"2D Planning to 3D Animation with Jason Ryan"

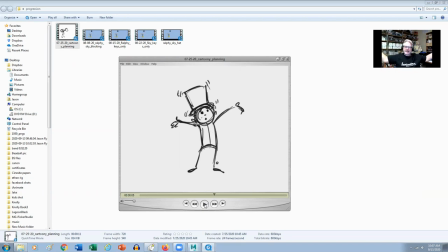(3:54)
And he's in like a ta-da pose, you know, so I wanted something very, very clear, very kid like you know like yay got a hat on my head you know he's very skillful kid like making sure that the hat actually lands on his head but then the hat starts to to vibrate
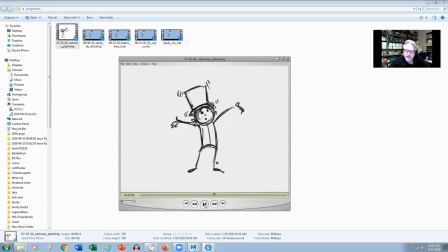(4:07)
then we know it's sort of alive it's a it's a magic hat right and then he'll turn into skyscraper right so the actual thought here and i knew like if i wasn't to use any sort of scaling or deformers or anything like that the way to do it would be through motion right
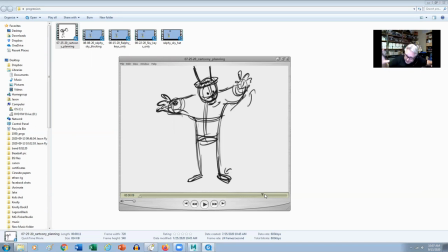(4:25)
so like as i'm kind of squashing Ralphie down he's kind of dragging and then he and as it turns into skyscraper he's following through from Ralphie's actions right so like as he's coming through this way
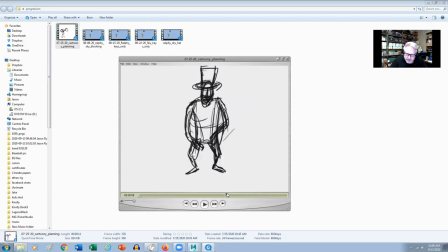(4:41)
we'll see like the arms sort of drag up like a skyscraper right now for this part right here and I shot some live action reference because I really wanted to figure out you know what that that kind of motion would actually be like uh like in here i kind of played it a
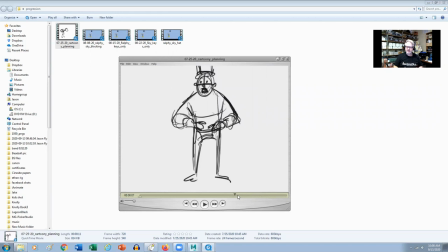(5:00)
little bit more inside but as i was kind of acting it out it was a little bit more fun to actually see you know see like a bigger kind of a move like where we're going from this small character into something a little bit bigger so bringing the hands on the outside really
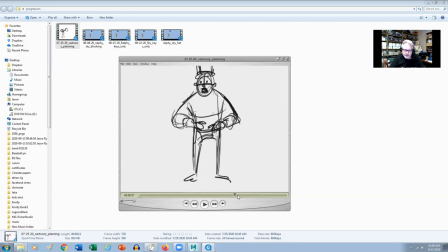(5:14)
helped with that and so like the live action reference was a great source like to to kind of get me the timing and the follow through of the arms to see like exactly how I can ground this character a little bit more not so much to make it realistic but to make it
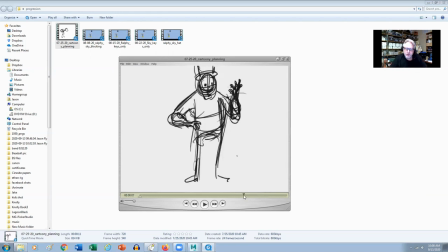(5:28)
more believable right so from here well I'm going to make uh you know it was just kind of natural like he's now wearing gloves and boots and and like a big uniform right so I want him to kind of look at his hand like you know then check out his uniform I can
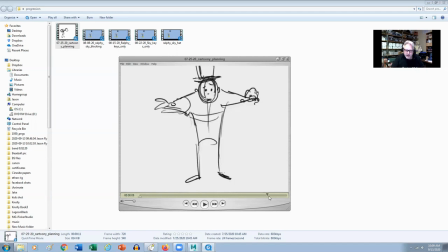(5:44)
like check out the boots that he's wearing like what the and then and then we don't really know what he's going to do whether he's going to be like you know scream cry you know run off like ah what would you do but he actually loves being skyscraper he loves being a superhero
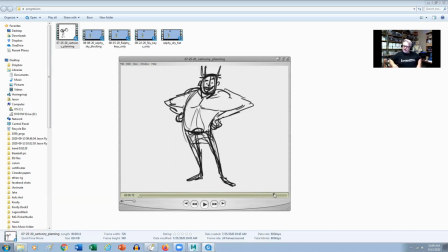(5:59)
but he's still a kid so i wanted him to do like this exaggerated kind of uh superhero pose you know at the very end right so from here bringing this in alongside the live action reference into Maya,
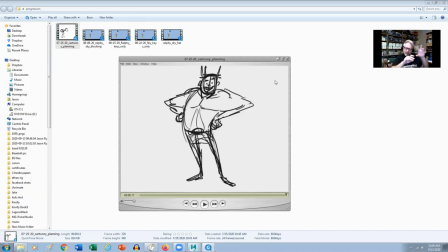(6:13)
I was able to kind of go, okay, I'm going to use the timing and some of the ideas from the 2D reference with some of the ideas and the subtleties and the follow through from the live action reference,
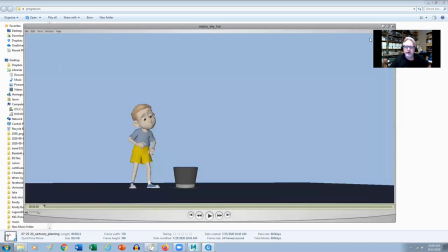(6:27)
you know, that's not recorded in the 2D, right? So from there, let's look at some of our blocking here.
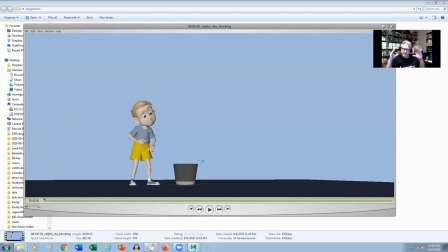(6:38)
So blocking is really for me just getting the main storytelling poses down, right? So try to keep it as simple as possible. So it's still in step mode because I really don't want to get distracted by the computers in-betweens, right? So what I'm looking for here is just the storytelling poses, right?
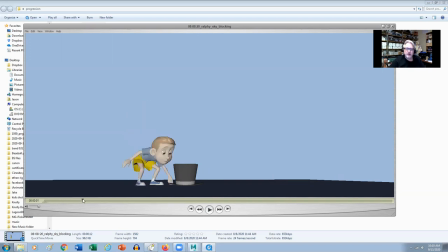(6:55)
So here, you know, Ralphie literally picking up the hat, okay, going to look at the hat and checking the underside of the hat, right?